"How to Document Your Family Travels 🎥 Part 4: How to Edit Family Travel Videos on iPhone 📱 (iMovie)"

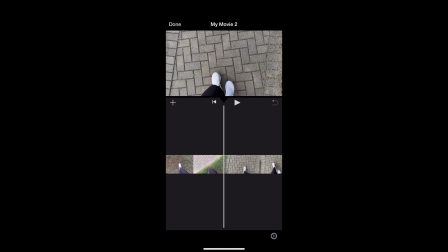(12:11)
We have actually finished our picnic and we are going to go and go for a walk around the lake. So I'm gonna cut up this transition shot and give myself a couple paces through the grass, split, and then I'm going to cut out the rest of the grass and get onto the sidewalk.
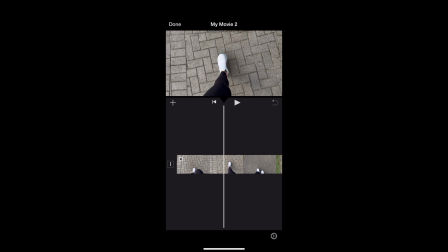(12:30)
Sidewalk, sidewalk, sidewalk. Stop it before we get to the pavement. And then now I'm on the pavement. And unfortunately, our dog's leash got in the shot, so I'm going to cut it before we get to the dog leash part.
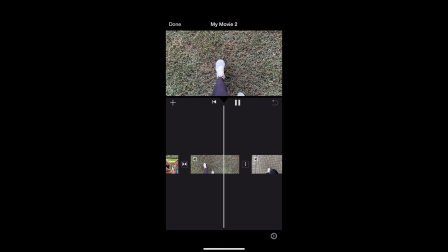(12:47)
So now you can see I've got these 3 different transition shots, walking on the grass, walking on the sidewalk, and walking on the pavement. So I will sprinkle those in throughout the rest of the video because I don't think we need them all back to back to back right now.
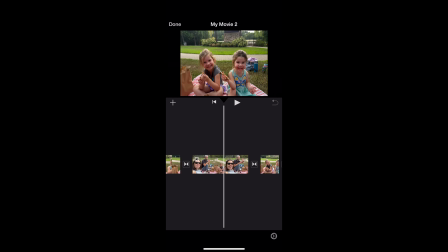(13:01)
And you know what I actually might do is go back and put the shot of me walking in the grass up at the beginning before we get to our food to show that we are walking to our picnic. So I'm going to move that up to the front. So as you can see, like, I am making all of these decisions on the fly. I don't have anything planned out. It's just like you go through and you make decisions. You decide what you like, what you don't like.
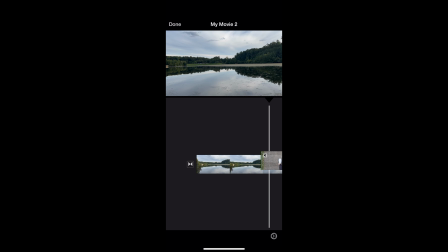(13:32)
And I'll move this later on, a little farther back, maybe down here.
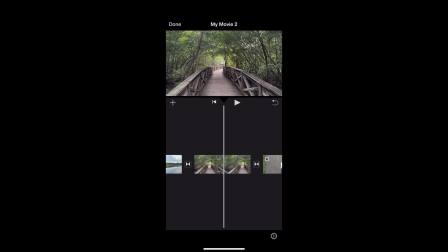(13:38)
I probably should have gotten a transition shot of me walking on this bridge, but I will move this because the path before the bridge is asphalt.
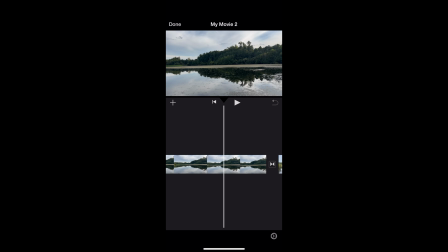(13:47)
So walking, and then we get to this beautiful bridge. All right, so we are now walking. We're gonna go on a walk. There's the girls walking. Okay, so we've got that annoying light flickering in the front, and although it can be kind of cool and artsy, I find it a little bit distracting, so I'm gonna take that away, hopefully from the front of the clip, and get the girls walking around.
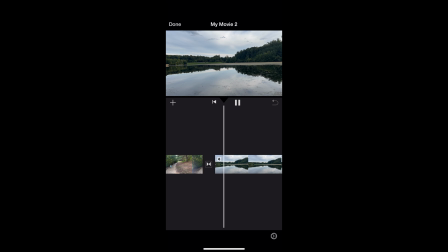(14:09)
And now we get a view of the lake, and I'm just going to go ahead and use this still pan of the lake. It's beautiful. And then next, I showed for my video last week that you could also do a panning shot,
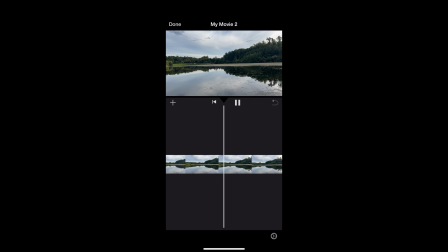(14:26)
but I took it for 10 seconds, and that's actually a very long time, and you do not want to take videos for that long. I also personally don't use a lot of panning shots in my videos, so I am going to move that to the end just in case I want it later, maybe with all the duck stuff, but I just prefer the standing still shots because I think it gives your eyes time as the viewer to really take in the scene that you are seeing.
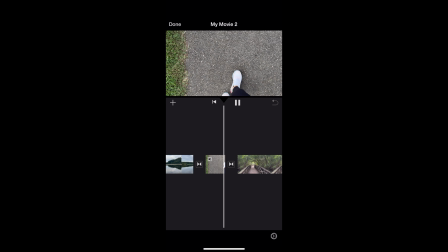(14:50)
All right, so we've got our panning shot. We're going to walk around some more. And then we've got this beautiful bridge. And then some duckies.
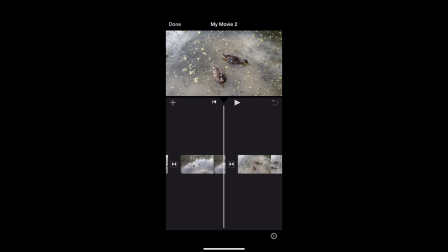(15:05)
We have a lot of ducks, and this one is a little bit closer, so I don't think we need the second one. Delete. Some ducks. Again, more detail shots, what we are experiencing while we're here. The girls watching the duckies, but I did get kind of a lot of them. I asked them to wave, but we couldn't really see the waves, so we're gonna just go ahead and cut that out.
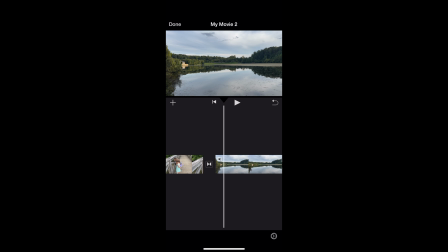(15:26)
We don't need it. If a shot doesn't work, it doesn't work. So now we're back over to this panning shot. Let's go ahead and cut the beginning part of it out since we have walked around the lake a little bit more. We're kind of more on this other side anyways. So we have the girls sitting there, and then we will pan for just a little bit, seeing some more of the lake.
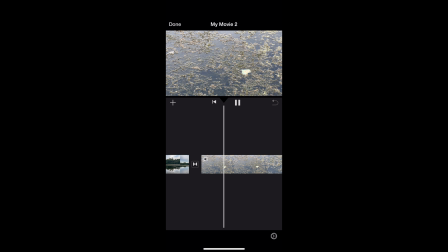(15:50)
And then, although the shot of the turtle is really cool, it was very tiny. It's really unfortunate that there's that trash there because it makes it very yucky. But I will go ahead and crop the beginning part of this out and delete that because that's too much. And then just a couple seconds of the little turtle swimming around. Oops, I accidentally just deleted the video of the turtle, and there is this undo button right here at the top.
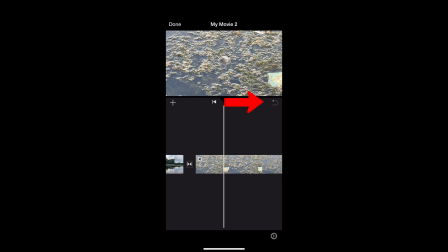(16:15)
So I was able to click undo and bring it back in there because I did not mean to delete that whole video.